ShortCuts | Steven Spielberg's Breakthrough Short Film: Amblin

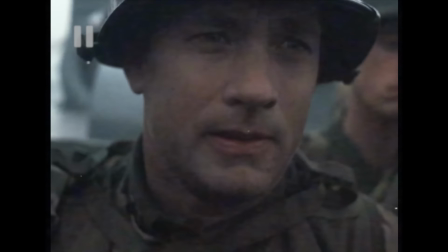This shot is in almost every single Spielberg movie. So I want to find out if any of his most now iconic techniques are present in his earliest works. My name is Bernhard Pucher. Welcome to ShortCuts.
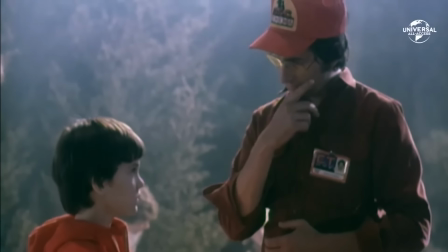So let's rewind the clock and go back to before E.T., Jaws, even his debut feature Duel.
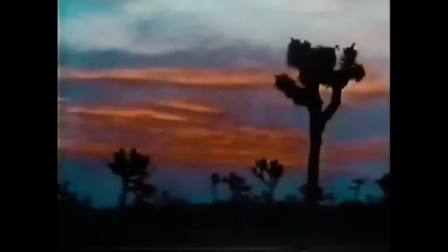I want to go back to 1968 to the short film that would launch Steven Spielberg's career, the hippie western Amblin.
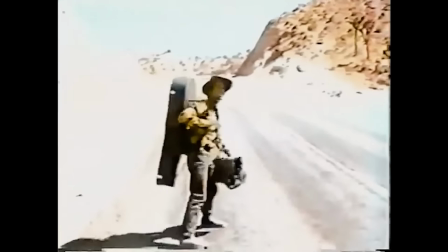Amblin follows a young man hitchhiking through the desert with only a guitar case, when he encounters a free-spirited hippie woman doing the same thing.
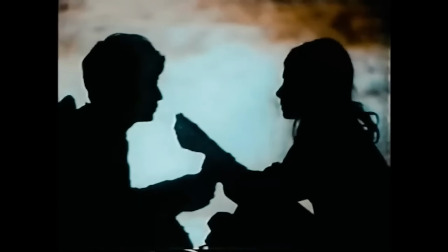Eager to impress her, he carries her bags, smokes a joint, spits olive pits, and eventually they make love under the stars.
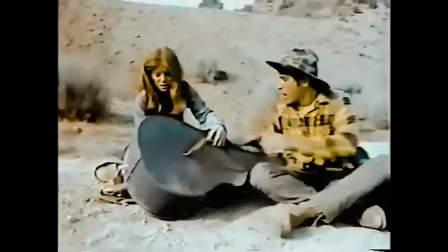But he has a secret, and when she wants to know what's in the guitar case, he refuses to show her,
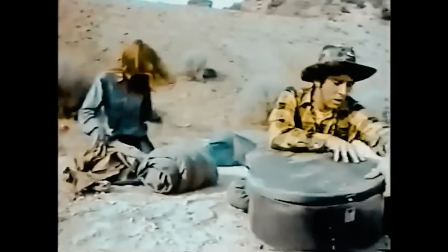keeping it a secret until the end of the film. Minor spoiler, it's not a guitar.
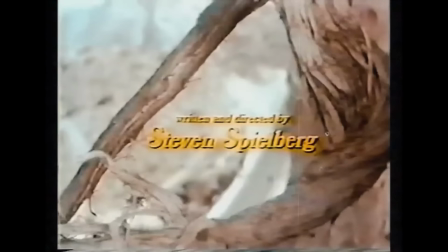And right off the bat, we see Steven Spielberg's directing style hard at work.
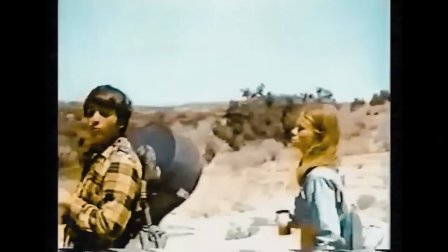He loves packing a lot of story and characters into very simple shots that direct the audience's attention, giving us everything that we need to know in a very, very short time span.
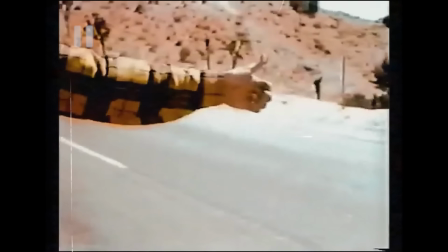In this case, a whip pan follows a car rushing past, only to reveal an outstretched thumb.
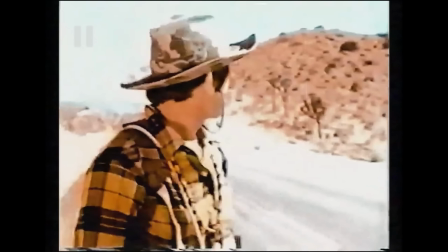The pan continues, but instead of revealing the character's face, we take in his outline, almost like a silhouette against the bright background.
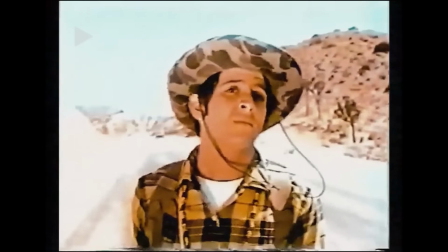He finally turns to us, showing us his face for the first time, looking into the distance.
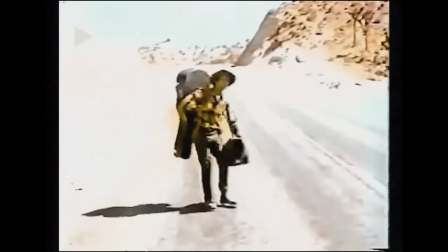Then he slings his guitar over his shoulder, and the camera jibs up as he walks alone down the road into the vast desert. The guitar case, of course, is what this whole film is all about. And Spielberg loves introducing characters this way. In fact, he does it in the very shot that is showed in the opening of this video. Let's take a look at Saving Private Ryan.
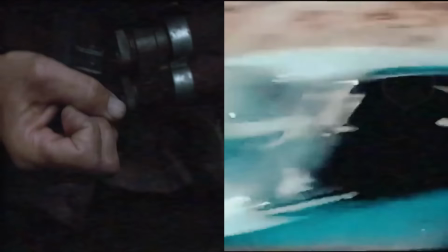We start with a hand,
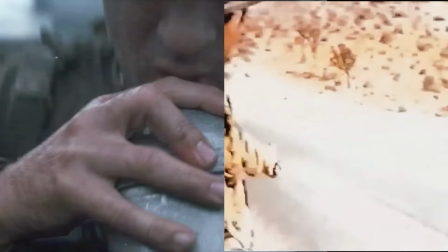followed by a character-motivated camera move still obscuring the main character's face, until finally we get to see it.
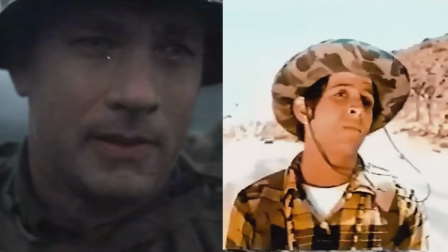But that's not the end of the introduction.
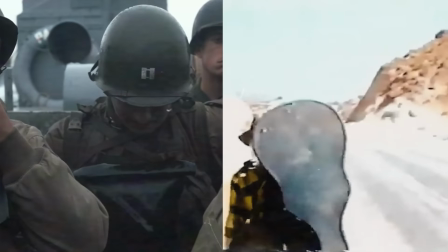Slowly, the character moves into the distance, revealing the world that he finds himself in. In this case, the shaking hand is the guitar case. This is how effective Spielberg's directing style is. He gives us everything we need to know about the character and their situation, plus a little bit of a mystery that we can learn more about as the story goes.
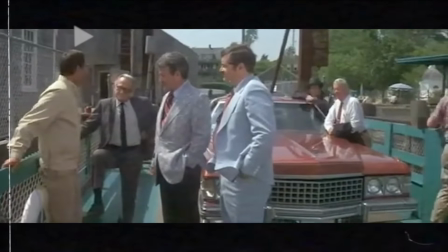Then, of course, there's the famous Spielberg Oner. It's a long camera take, sometimes simple, sometimes complex,
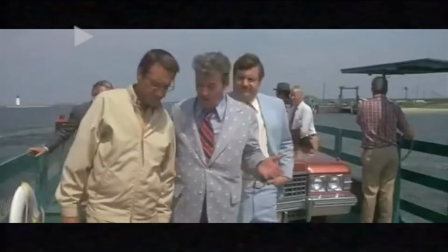that explores the different power dynamics between the characters and is extremely effective at moving the story forward. But do we see that technique in Amblin? In fact, we do, just not quite as refined as we'd come to know from him.
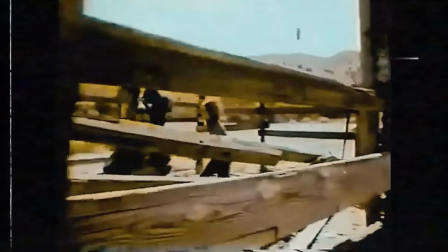We follow both of our characters as they walk through an abandoned ranch.
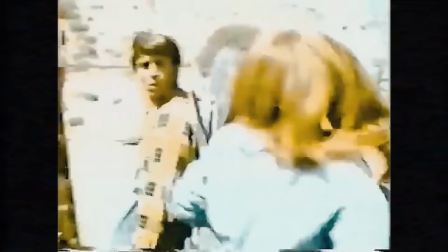She's eager to connect with him, so she playfully pours cereal over his head, while the camera follows them through the maze of cattle fences.
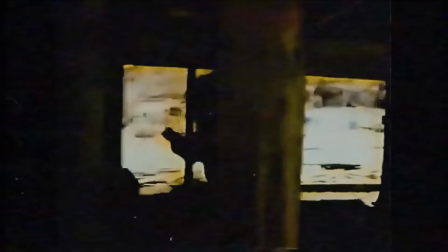She giggles as she steals a sandwich from him and playfully shoves one into his mouth.
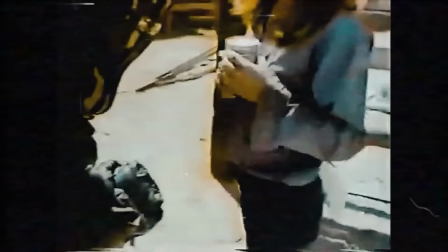The camera swirls around both of them, just like she is, while he remains stationary in the middle of the frame, unsure how to act.
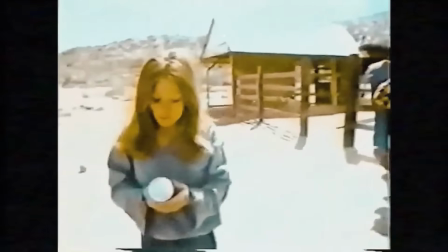Spielberg then follows her as she sits down on the back of a truck. This is a good example of how Spielberg likes to set up a power dynamic between characters. However, what's missing from this Oner compared to the ones that he would master later is how the power dynamics evolve and how the characters change as the scene evolves and changes.
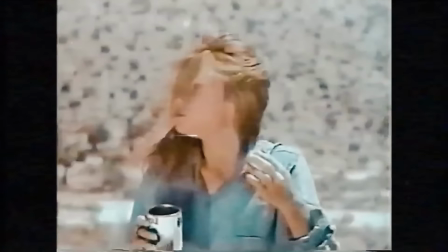But most importantly, even at this stage in his career, this is not the only thing in his bag of tricks.
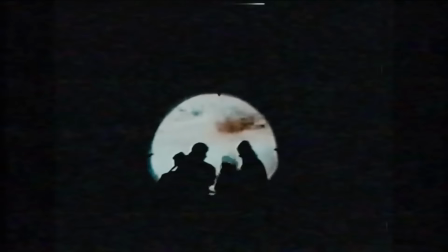He really explores multiple cutting techniques, different kinds of shots,
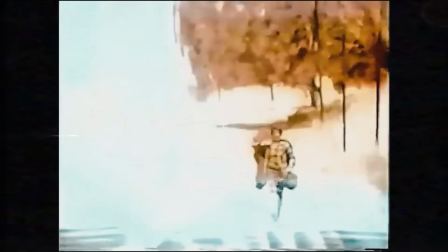and shoots every scene differently depending on how the characters evolve as the story goes.